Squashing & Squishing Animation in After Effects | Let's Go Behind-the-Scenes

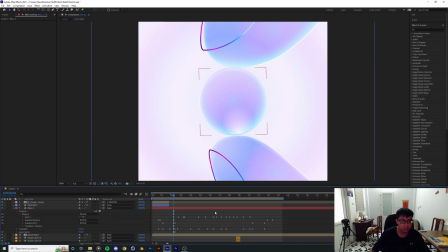squishy squishing action animation before so that's what I try to do over here okay
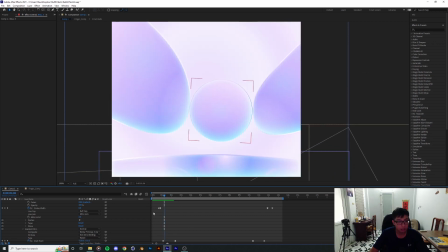so next I'm gonna break down the overall color that I chose for this ball the actual gradient underneath all the post-production color grading is actually pretty light
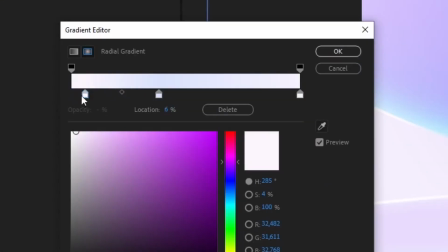it's just a small shape of purple over here combined with that taking a little bite out of the blue and then also some
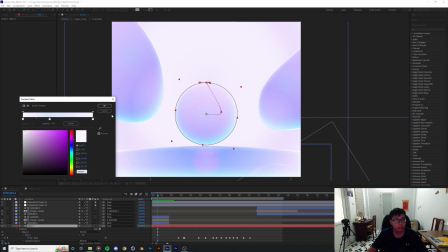purple in the back as well it was actually chose those light color
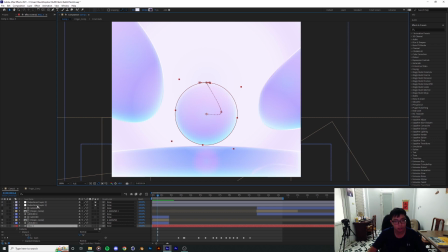because I thought I would be doing most of the color correction and you know composition in post-production so you know i most of the color correcting stuff happening is actually happening over here and there's two layers i got some chromatic aberration over
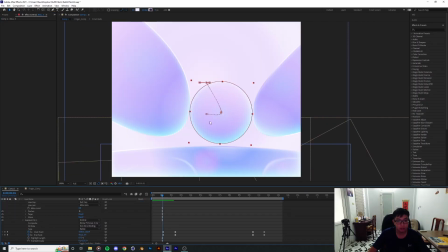here to make everything look soft and obviously i have to add some grain as well over here i'm going to show you the stroke here uh it's actually a small tip over
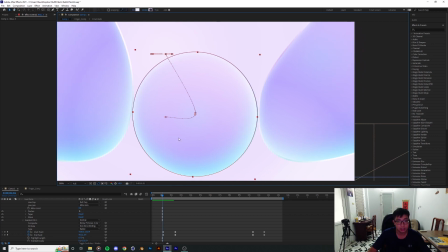here if you don't know how to get rid of these lines surrounding a shape one you're gonna go down here to this toolbars below the preview
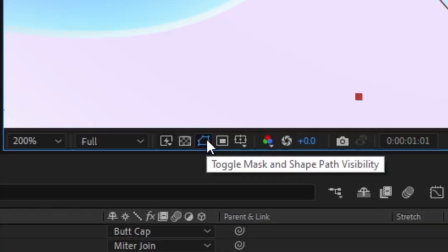screen and then there's a button called toggle mask and shape path visibility visibility
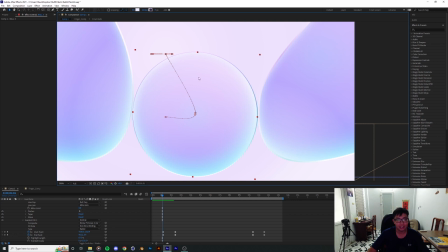click on that and the path line will disappear yeah pretty neat and we will it will show you the greatest stroke behind underneath as well so
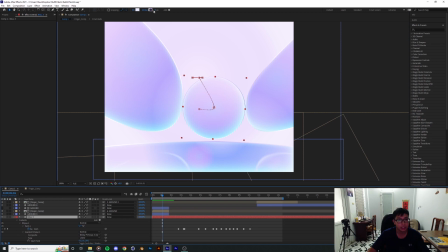yeah the stroke the gradient stroke is actually a lot darker it's pretty much
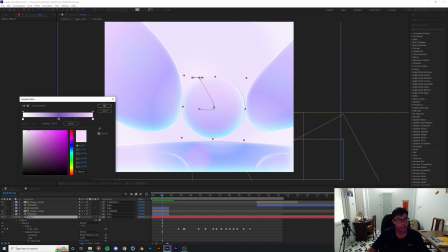the same hue and range but it's a little bit darker because
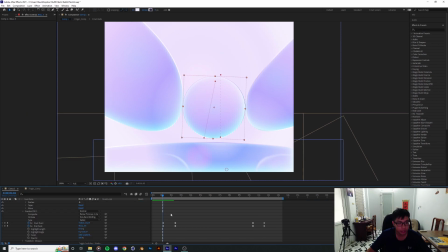i also want to show the shadow as well next thing that i did was yeah next thing that i did was add in a little bit of layer style this is the
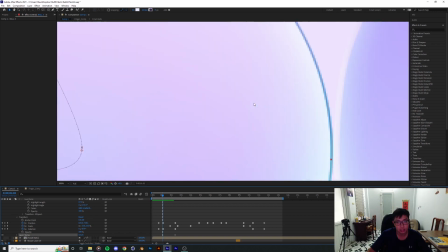layer style over here which contains the sort of the soft rim
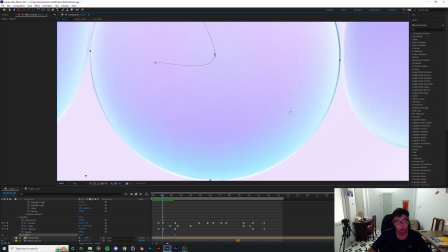light around it and also the blue hue acting as uh
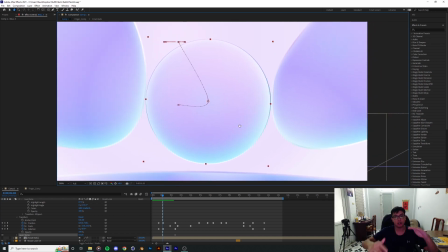the shadow sort of the counterpart to the color above to the gradient above it
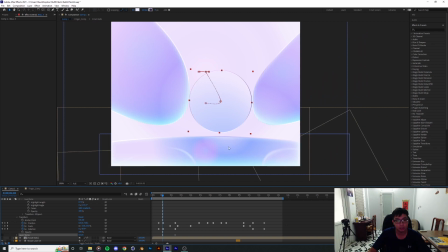so here's the ball without the uh layer style and here's the ball with it so
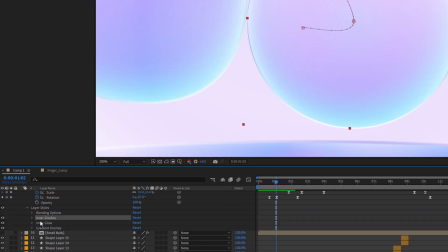yeah uh what the layer style contain is the uh obviously i'm gonna have to mess with the shadow the inner glow
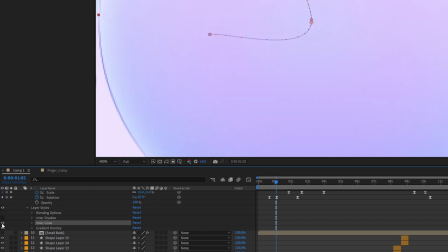which is gonna be the red light around it that I was that and then the one
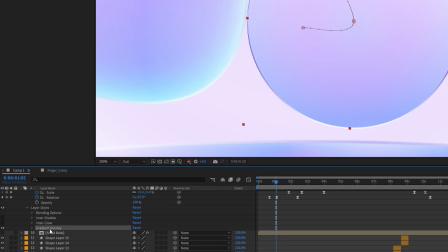overlay that's gonna be on top that's sort of blending on the color below it yeah
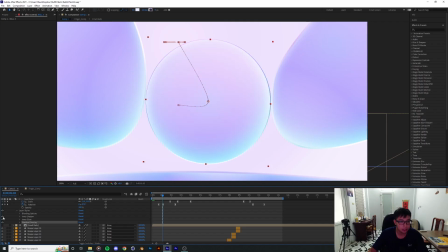so you can see this is width so as you can see this is right so the next thing that I wanted to
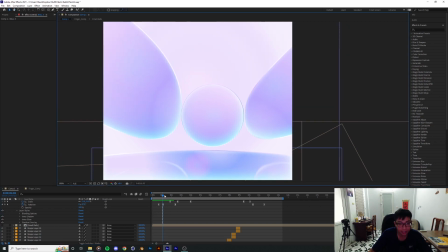do was figuring out all the actions and all the movement and everything and drew out
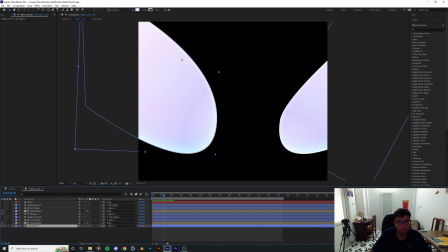these two these two fingers using the shape layer pen tool yeah and then I also applied the same gradient setup and the layer
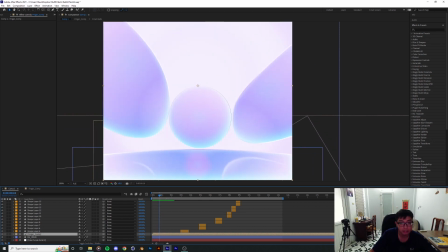style set up to it so I had this idea of having the these two fingers came in and then it's gonna to move slightly move around so to sort of get that natural feeling if you know if you pick up the ball and then just take it up directly it's not gonna look very natural in it because you know your two fingers gonna it's not gonna touch the ball at the same time one one of the fingers gonna touch it first so
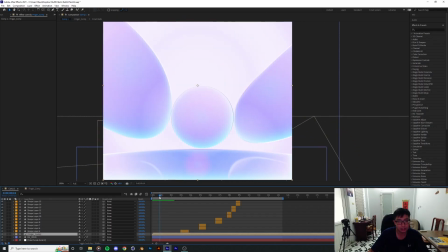then I wanted to animate that as I got the ball where is it
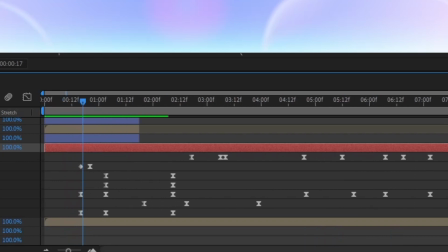okay so yeah so I animated the position of
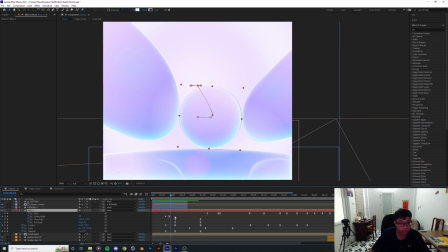this ball to actually match with the the animation of these two fingers so
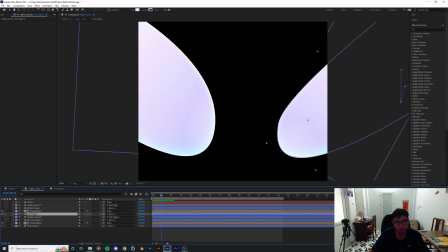my workflow was that I animated these two fingers first here I'll show you like this I'll show
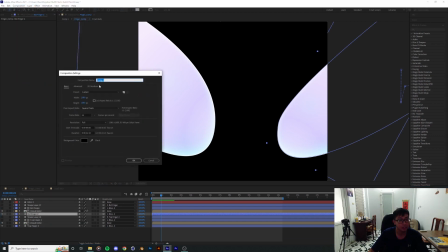you in a different context so you know what I mean right so
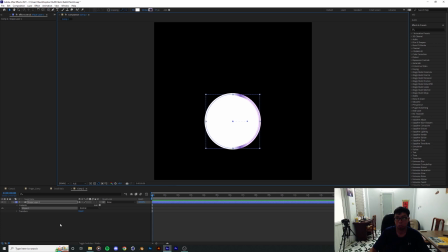I drew out the circle first and then I've created a new shape there and then drew the finger around the ball and another
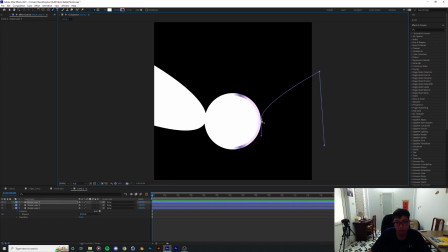one which is which is another finger around that that way you know I get a point of
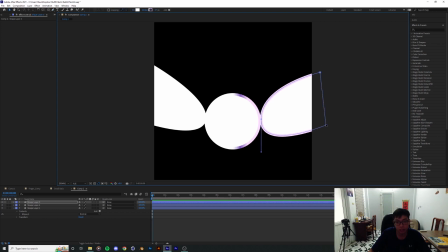reference on where the fingers should be and then I sort of animate from there now it's just animated outward like this I'm gonna animate the position out
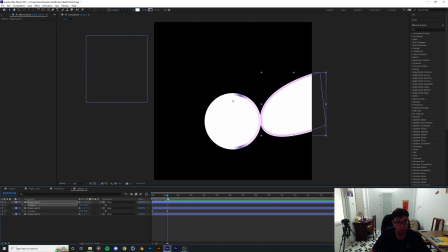you know this one also position outwards when it comes in
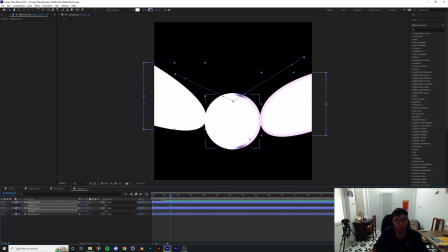all it's gonna do is touches a ball around here slightly around here position that we've
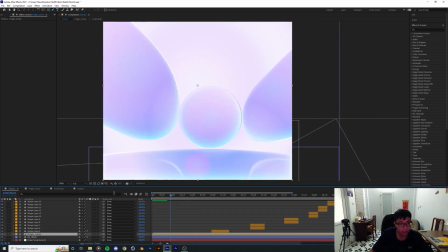already drawn that's how I did it and obviously I offset it the two fingers a little bit though this one comes in sooner this finger over here actually comes in sooner than this one so
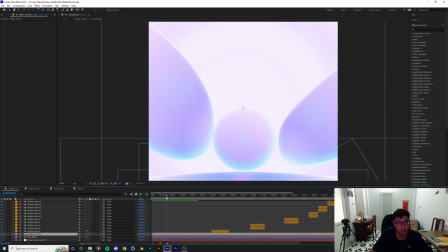that's the one touching the ball and then when it touches the ball kind of as impact on the ball is gonna push the ball and this finger over to this side and
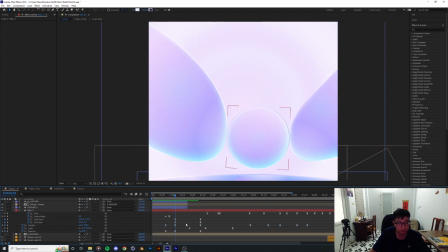that's when I animated the position of the ball what I did then
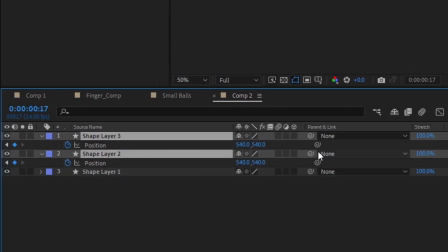was having these two fingers over here parented onto that ball
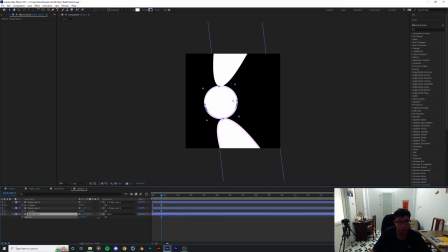so that you know when it's rotate around it's also rotating the tooth the two fingers do
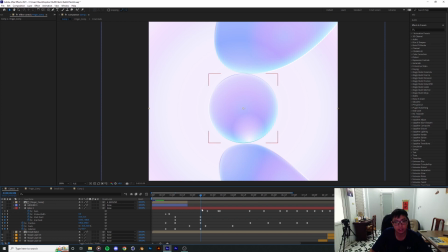that yeah and as this being rotate I also animated the gradients
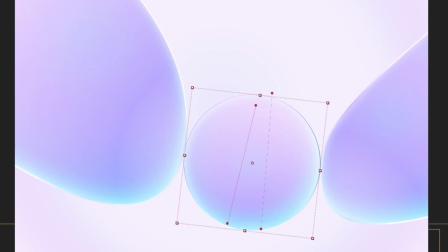as well so this gradient over here from this side I want
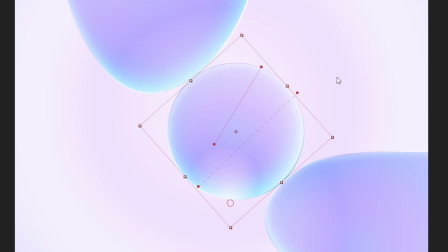to the gradient of the the gradient inside of it I want it comes
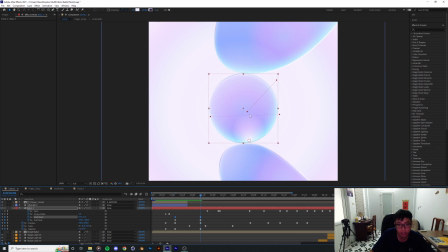up a little bit over here so that we get like a different it doesn't necessarily have to be you know physically correct it it's just can be a different viewpoint or something that we can you
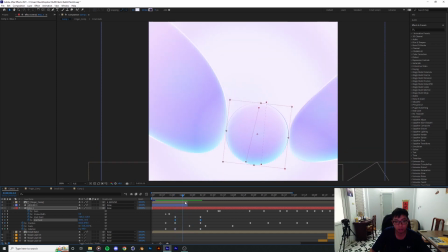know you can use to distract the viewer or use to you know create
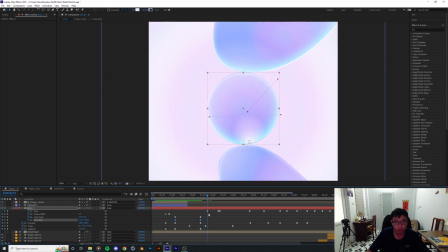another dimensionality to it for the squishy the squishy part I actually hand animated the path over here these two points
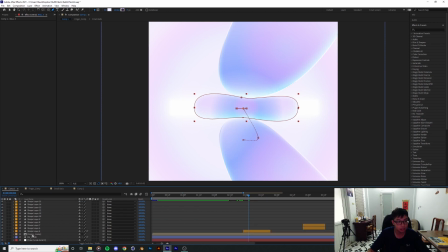that's gonna take a while to load I'm gonna disable yeah so yeah so
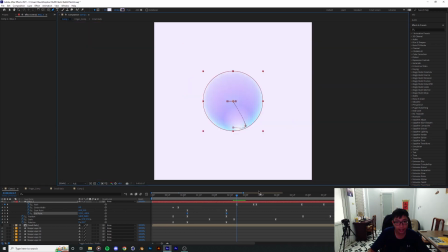this path over here as these two fingers the two fingers
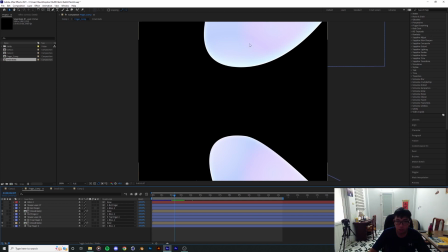I just keyframe their positions the the upper fingers go down a few inches the bottom fingers go up a few inches so that they create a pinching sort of
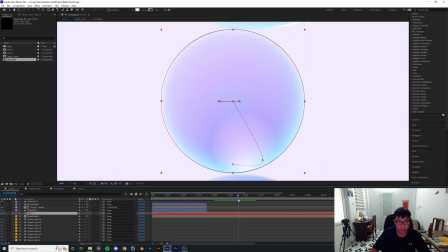a pinching motion so the entire thing was done uh it's not not
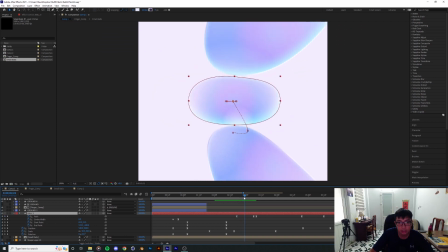exactly frame by frame actually but it's just like a keyframe the uh starting and the end point of the animation and i just kind of measure uh how there and when the when the upper point is touching the uh upper
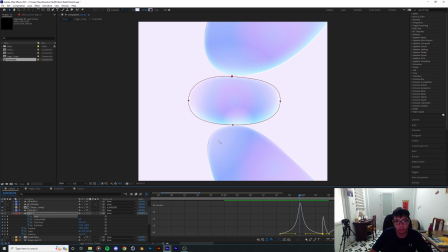finger when the uh bottom point is touching the bottom finger and then just i could just you know i sort of eyeballing them from that using the curve animation so you know if uh you know if the fingers over here the ball is
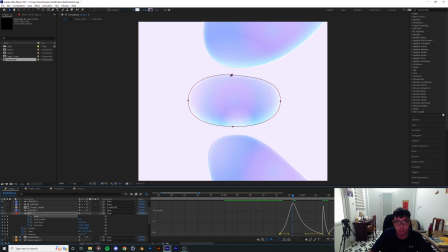being being squashed a little bit faster you know and i just drag up the then i just drag up the curve in the graph editor a little bit so that it so that it looks like is following the fingers it gives
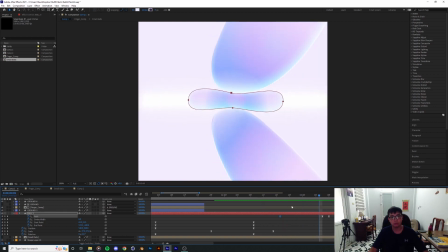us some pretty quick results as well and also I animated some overshoot over here so these two points gonna be pushed
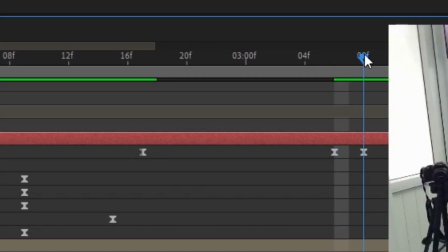out a little bit and then it will come back into the position that I wanted them to
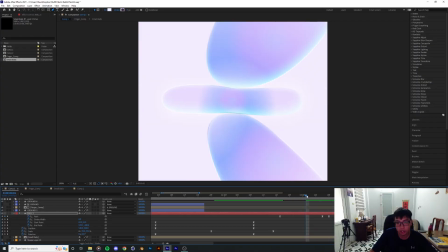be and I creates like some sort of overshoot for these because obviously when it compresses down most of the motion is gonna be dispersed over to the both both ends of the ball we're just trying